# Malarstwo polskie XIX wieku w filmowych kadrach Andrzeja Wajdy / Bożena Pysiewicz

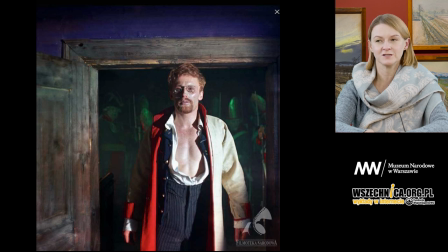(28:34)
I ten kadr, kiedy pan młody wychodzi z izby, zostawia za sobą tą wizję, to przerażające wspomnienie historii w tej zielonej
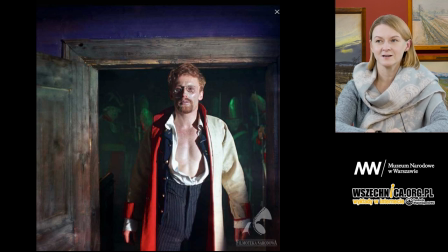(28:49)
poświacie, w tej kolorystyce odnoszącej się do śmierci, do zdrady, która tak głęboko go poruszyła. On próbuje z tego wyjść, próbuje to zostawić za sobą.
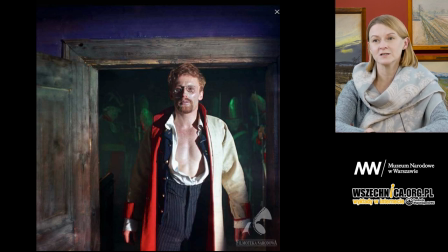(29:03)
W ogóle ten motyw wewnątrz, na zewnątrz, to jest element bardzo charakterystyczny dla filmu Andrzeja Wajdy Wesele, ale też wielokrotnie podejmowany przez malarzy. Rejtan jako ten
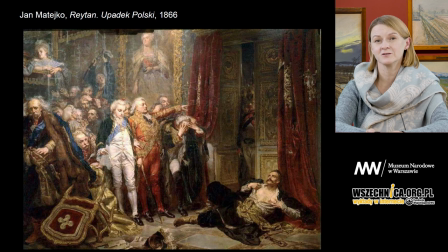(29:22)
obraz, upadek Polski, jego niezwykła historia, jego moc oddziaływania na współczesnych, zarzuty w stosunku do Jana Matejki za to, że policzkuje
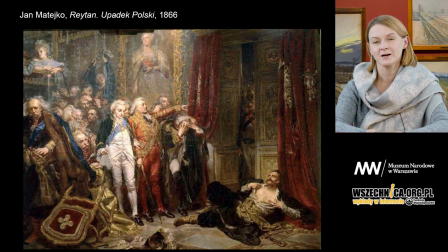(29:39)
trupa matki, że wyciąga rzeczy, o których powinniśmy zapomnieć, a na pewno nie mówić o nich powszechnie. To wszystko w tym obrazie jest i w jakiś sposób Andrzej Wajda przypomina nam to w swoim filmie.
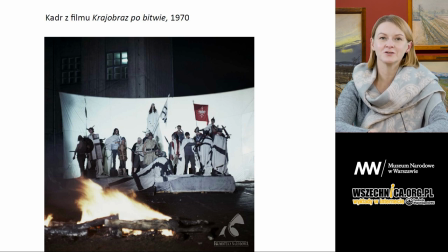(29:59)
Ale w filmach Andrzeja Wajdy możemy odnaleźć również inne nawiązania do twórczości Matejki. Tutaj kadr z filmu Krajobraz po bitwie, który może nie jest takim jednoznacznym, bezpośrednim cytatem, ale myślę,
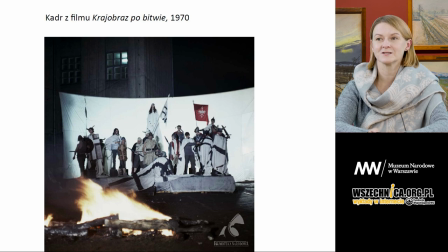(30:17)
że od razu patrząc na tą scenę, przypomina nam się ten
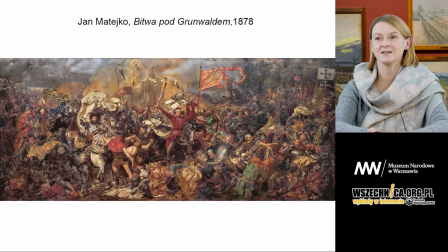(30:24)
najsłynniejszy obraz Jana Matejki, czyli Bitwa pod Grunwaldem. Cytaty z twórczości Matejki w filmach Andrzeja Wajdy mogą być bezpośrednie, pośrednie, mogą być nośnikami symboli, treści,
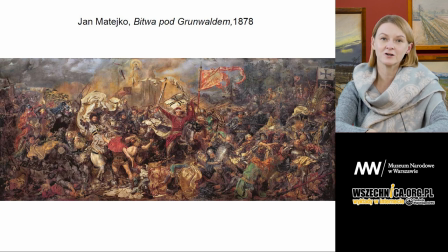(30:42)
wprowadzać pewne odniesienia do tego, jak obrazy, jak te postaci, które przywoływał Matejko w swojej twórczości historycznej, dzisiaj na nas oddziałują i
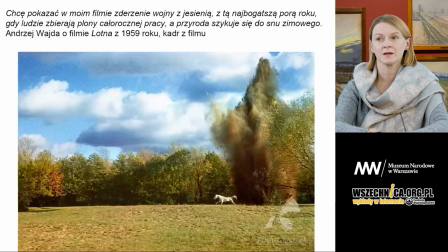(30:58)
jaką pamięć mamy właśnie o tych dziełach. Kolejnym filmem, w którym odnajdziemy cytaty z malarstwa XIX wieku, to film Lotna.
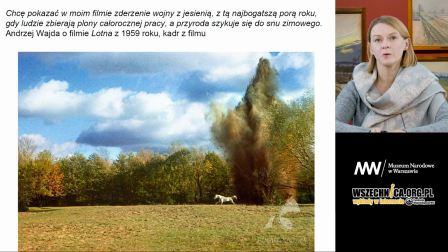(31:16)
Film oparty, którego fabuła opowiada o kampanii wrześniowej, o dziejach ostatniego oddziału kawalerii, o czasach, które już bezpowrotnie odchodzą, o kampanii wrześniowej 1939 roku.
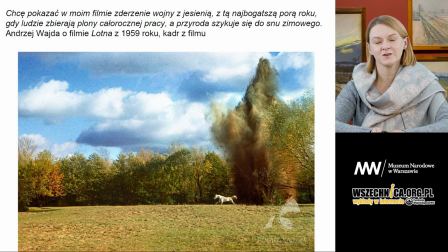(31:34)
I Andrzej Wajda, jakby mając świadomość całej tej opowieści, buduje też narrację, buduje też obrazy, buduje też kadry, wykorzystując obrazy o innej temperaturze, o nieco innej historii,
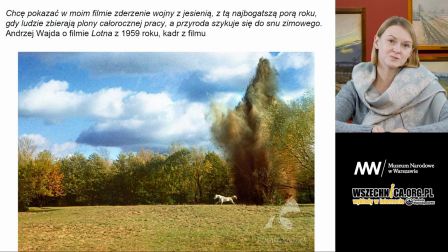(31:54)
czerpiąc z malarstwa przede wszystkim Maksymiliana Gierymskiego. Cała akcja dzieje się jesienią, tą najbujniejszą, najbardziej barwną porą roku.
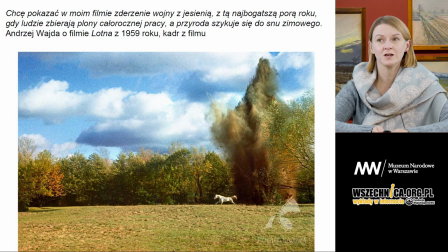(32:10)
I Andrzej Wajda mówił: chcę pokazać w moim filmie zderzenie wojny z jesienią, z tą najbogatszą porą roku, gdy ludzie zbierają plony całorocznej pracy, a przyroda szykuje się do snu zimowego. I proszę popatrzeć na kolorystykę tych scen,
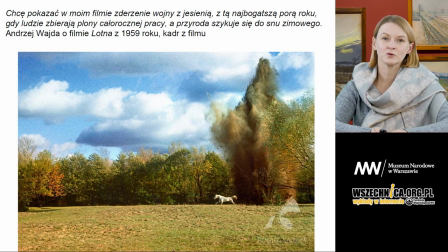(32:30)
na te drzewa, które zaczynają się już złocić liśćmi zmieniającymi swój kolor.